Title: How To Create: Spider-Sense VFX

Hey guys, today I'm going to teach you how I created this Spider-Man, Spider Sense, Spider Tingle, Spider something, the thing that goes around here.
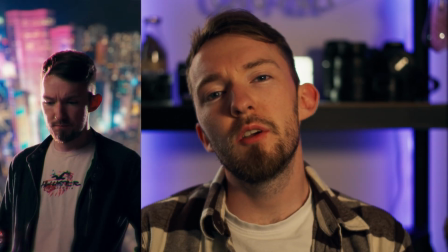(0:11)
It's on screen now, but I'm going to teach you how I created that in Adobe After Effects right now.
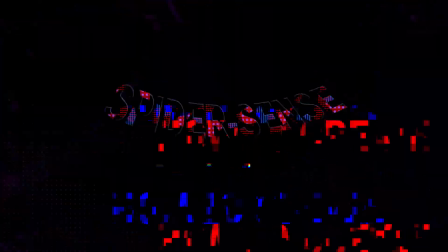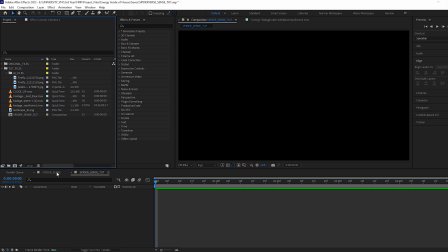(0:24)
Okay, so jumping into After Effects, basically this is how it's going to look in a little bit.
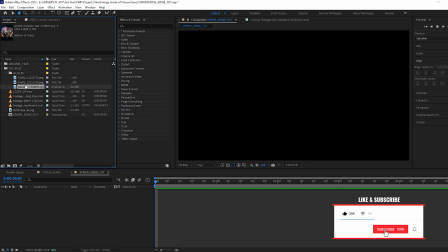(0:29)
First off, I'm just going to quickly show you. So originally this is the picture I had. It's just a sort of cityscape of someone sitting there.
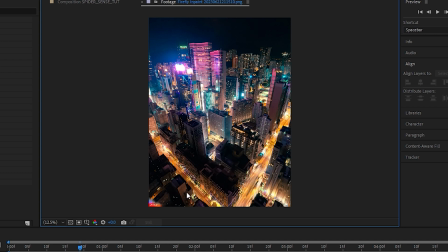(0:35)
I then put in Adobe Firefly to take the bottom half out, so take the girl out. Then I did another one which put the floor back in. But for this shot, I actually then put this first shot into AI again to then fill out the sides,
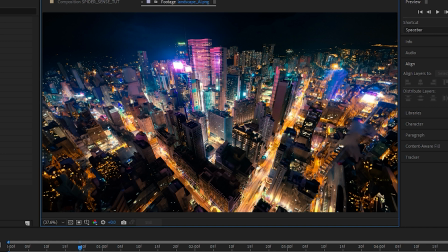(0:53)
so you can tell it's a little bit janky, but it works perfect for a background as it's blurred out anyway.
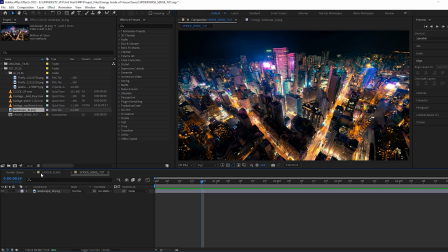(0:59)
So I'm going to just drag that into the timeline. All you need to do is drag in your footage.
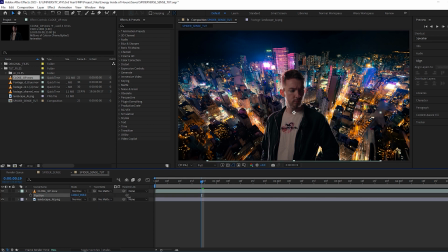(1:03)
So what I've done is I've already keyed this out in After Effects and then rendered the comp out just so it wasn't taking ages to sort of load. Just whack a quick blur on to your background.
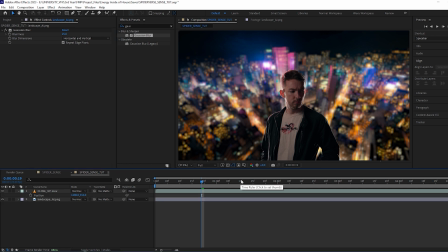(1:15)
Doesn't have to be anything crazy. Like, all this is going to be doing is highlighting the effect a bit more. I think it just looks a bit nicer when you've got a blur. It's, you know, fits in. I deliberately lit with a pink light on this side and some white lights for the city.
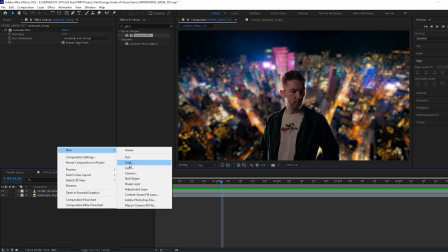(1:28)
Now actually just starting off with the shapes of themselves of the lines. So I'm going to make a white solid.
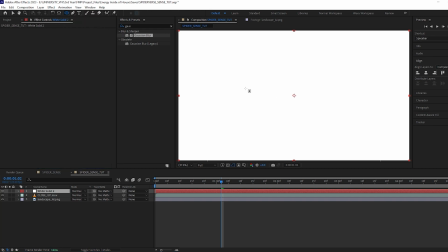(1:36)
Then I'm going to use the ellipse tool and just draw a shape sort of like this.
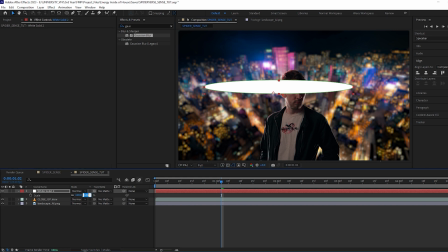(1:43)
Now that's going to be a little bit too big anyway, so I'm going to bring the size down to about 7, maybe not even 50.
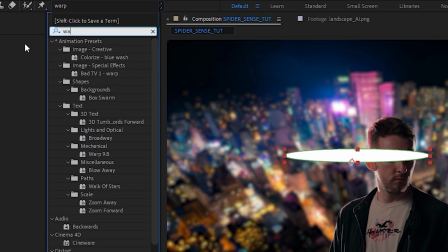(1:51)
Yeah, we'll see how that goes. So now we want to use the effect Wave Warp. Put that onto your white layer.
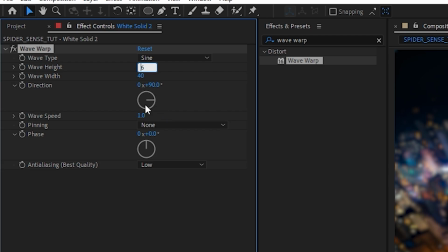(1:57)
So the settings I went for in my one were to have 36 in the height, 85 in the width.
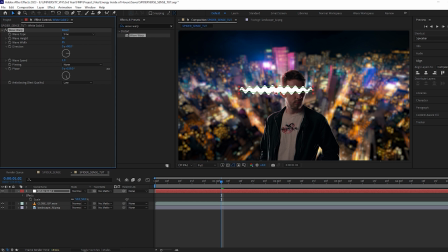(2:05)
Then I animated the phase, so it would actually animate, so it will animate towards me. So I can just start with 0, and then we go backwards. So all I'm going to do is go to phase,
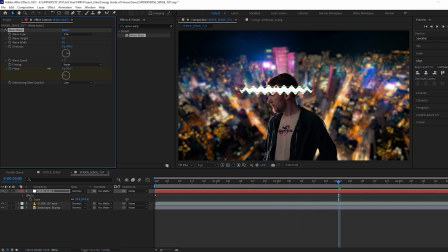(2:19)
go to wherever I want it to sort of stop at, and then just do that. Now we've got our keyframes going in like that. That might be too much, to be honest, but you can play with this. You can just have it however you want. This is completely down to your preference. That looks good.
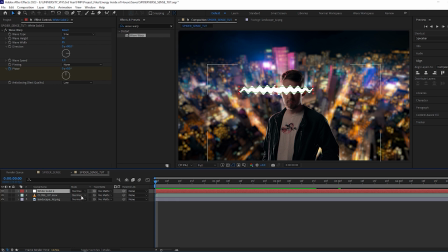(2:38)
So now what I'm going to do is, I'm actually going to make it a little bit smaller. I still don't love the size of it. Yeah, that's good. So now I'm going to position these. So this one, you know what, that's still massive actually.
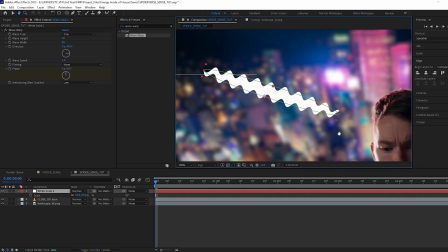(2:51)
I think I need to actually just bring in the size a little bit. So once again, this is very much just down to how you want it to look. A bit stubby, a little bit stubby.
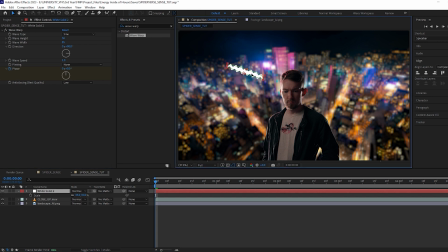(3:07)
Yeah, cool. So now we're basically going to just draw the outline of the shape itself. So we're going to do, I start with 10. Then duplicate that one with Control D. Don't want to be on the mask. Maybe I'll go up in 25s.
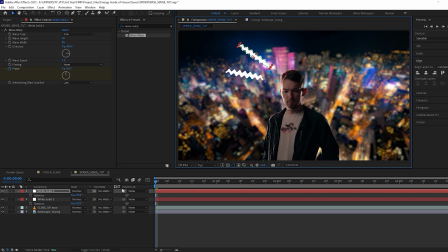(3:24)
I like to just do it the same amount so it doesn't look too sort of out of place. Then we'll do the same thing. Next one is 60. So if I do that to 85. Actually, no, I'm going to do double for this one, which is 110.
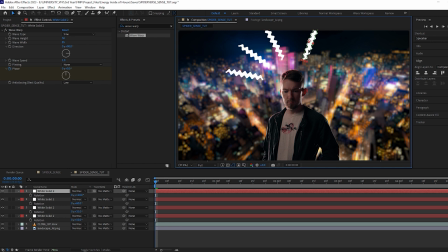(3:42)
Because essentially it's missing the one in the middle, as it's just a 6. Well, this is just how I did it. So once again, if you want to go, a different way, then that's absolutely fine.
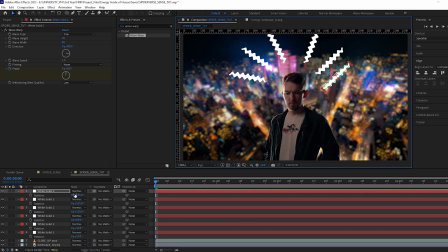(3:52)
Do that one sort of there, bring that down, and then the last one, so 160.
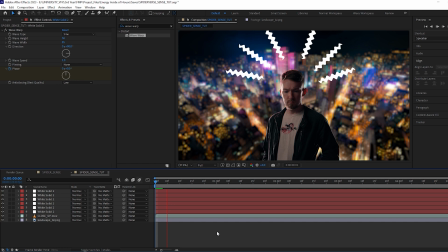(3:57)
Yep, that looks pretty cool. So now if I just play that, cool. So now the lines are just going in like so.